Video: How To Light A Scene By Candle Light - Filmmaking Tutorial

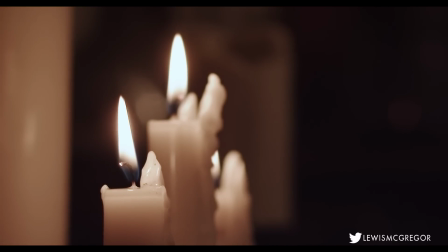(0:06)
Hey guys, welcome to another IndieTips.com tutorial here on Ugly McGregor. Today we are going to look at lighting a scene which gives off the effect that the scene is lit solely by candlelight or even a fire. Now, coming in from a DIY, low budget filmmaking standpoint,
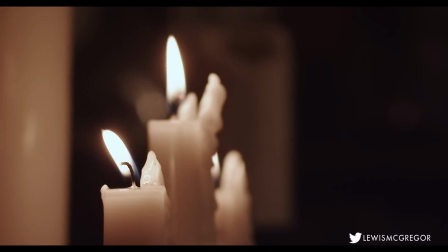(0:24)
this can be tricky because you're not going to have specialized lighting equipment to light the scene and pass it off as candlelight, and you won't be able to solely light the scene by candles only. Because if you did try to do this, you're going to need a lens that has a really wide aperture in the 0 point something zone.
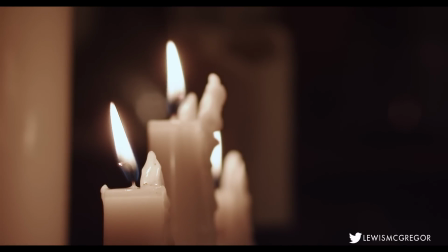(0:40)
And also, there's a possibility that if you have 24 candles lying around your scene,
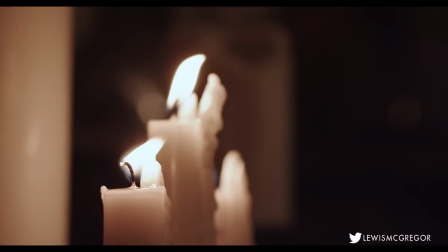(0:46)
your set designer could possibly catch on fire. True story, I won't go into much more detail.
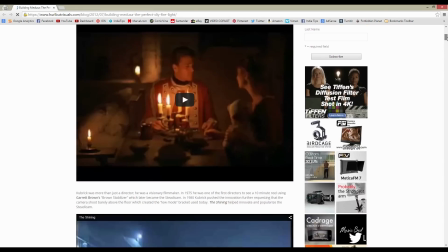(0:54)
Cinematographer of Terminator Salvation, Shane Hurlbut, published a blog on how you can create a similar effect.
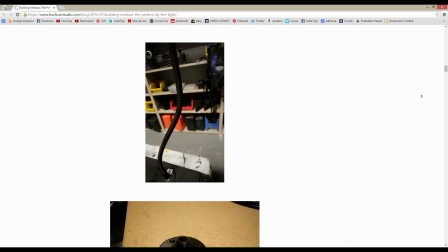(1:00)
But instead of candlelight, this was for a household fire, but the same notion applies,
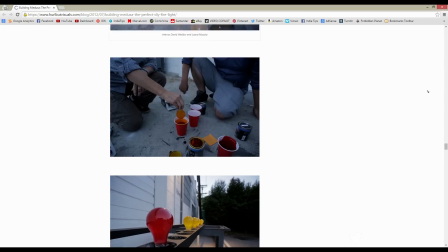(1:04)
because what you need to try and achieve is the flickering that the flame gives, but also have enough exposure so you at least have a range of midtones on your subject.
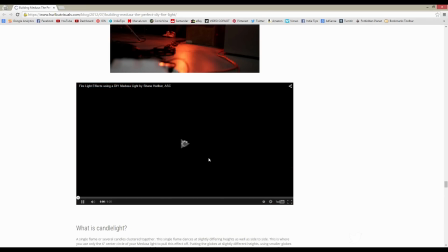(1:12)
Shane's method was to create a light-emitting device that used an array of bulbs to flicker in a manner of the fire.
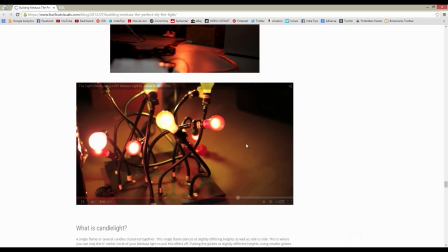(1:18)
And while the device was awesome, it was already out of my league.
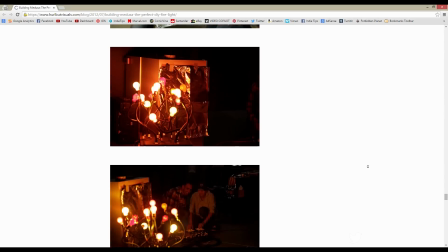(1:22)
I'm no electrician, and the supplies to make such a device was going to take a big chunk out of the already decreasing lighting budget.
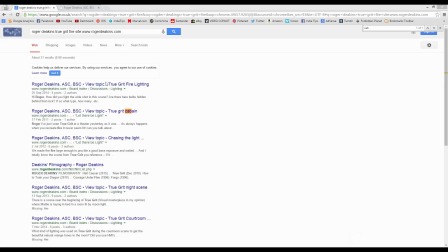(1:28)
On the film True Grit, Roger Deakins employed a similar effect.
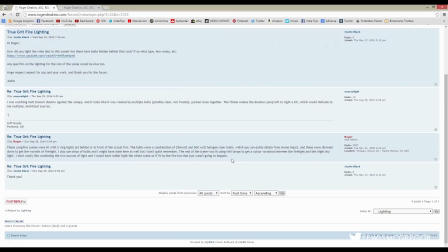(1:31)
Again, while it worked well and created the effect of a fire, the device was pretty complex and I couldn't get hold of those materials needed.
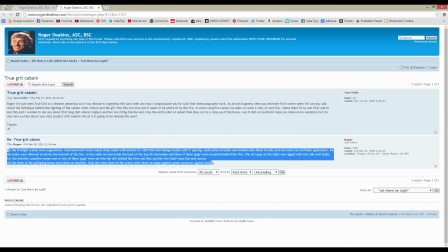(1:39)
And even if I did, I wouldn't know what to do with them. So it was the day of shooting and I had an on-the-set idea.
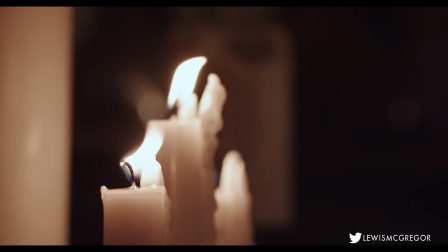(1:46)
And while the set was being dressed, I quickly ran a lighting test on a hunch, and this was the final result.
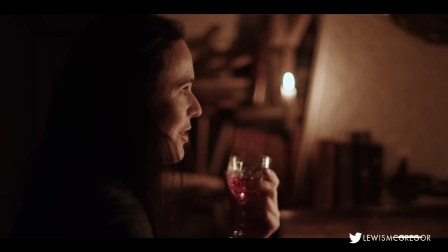(1:53)
And this literally cost us nothing, as we already had the one essential tool needed to do this effect.
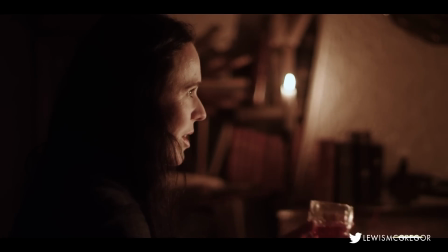(2:00)
This is an ungraded reference shot, so the set guys knew where the props were originally placed and so forth.
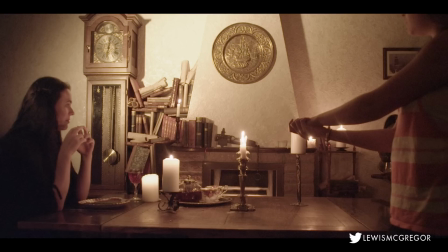(2:05)
So we have candles scattered around the room which were going to provide our fill lights to the scene, and what we needed was a key light to illuminate our subject's face, but we also needed to make sure that the light was soft enough to mimic the incandescent glow of the candle, and also flickers like one. So how did we pull this off? Drum roll, please.
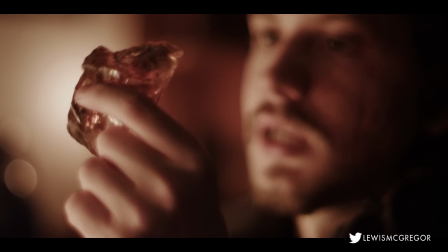(2:25)
All we used to obtain this effect was a $30 5-in-1 reflector.
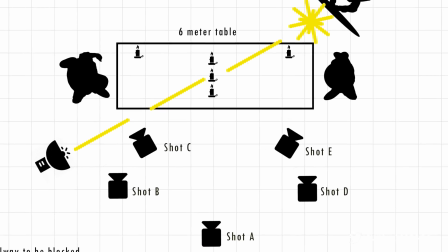(2:30)
We took a 300 watt light, closed the barn doors, and then also put some cinefoil around it to further decrease the amount of light.
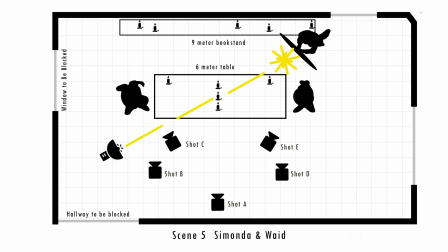(2:36)
So all we had was a very fine beam of light travelling across set. Now I must add, obviously if you have a less powerful light at hand, the better. We angled this light to the corner across from the actor in shot.
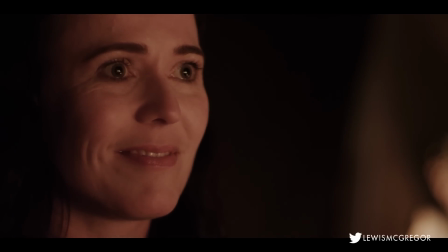(2:49)
This light would travel across set to where the reflector was being held by the assistant, who would slightly wiggle the reflector.
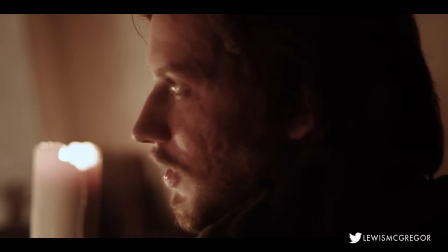(2:56)
Now the reflector had the golden side out.
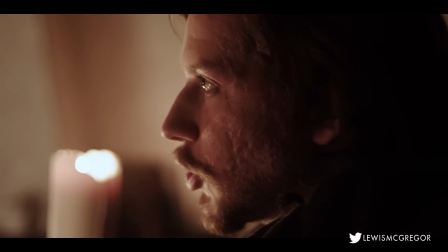(2:59)
This would illuminate the actor with kind of the same colour that the candles were producing, to some extent, but it worked.
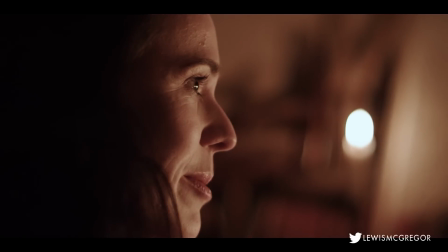(3:06)
And the wiggle helps imitate the flame flicker. Job done. That was it.
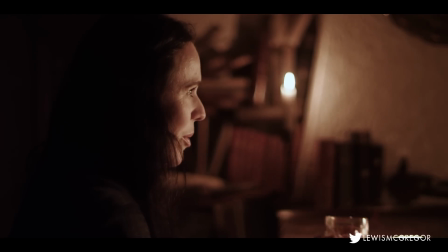(3:11)
So, we were going through these
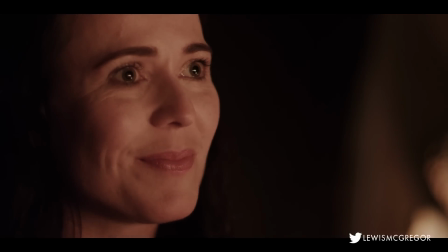(3:15)
blogs and YouTube videos trying to find every possible way to try and do this, and in the end we already had the tools available.
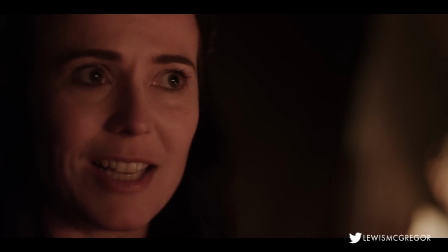(3:23)
It should be noted that in a lot of scenes where the character is lit by fire, there's often a cold light in the background,
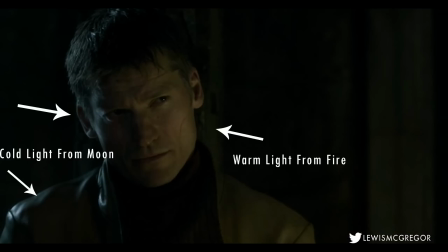(3:30)
usually the moon or something like that, to help make sure the actor's head doesn't fade into darkness.
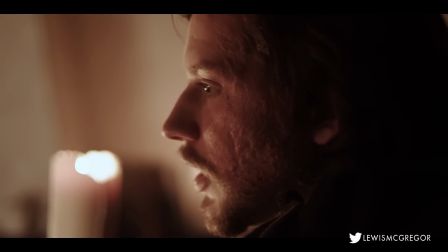(3:35)
However, with this story location, there were no windows. So I hope this has helped you in some shape or form.
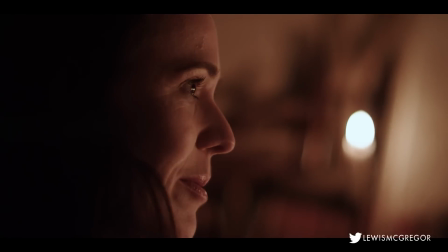(3:42)
Remember to subscribe, like, comment, and stay tuned for more. Until next time.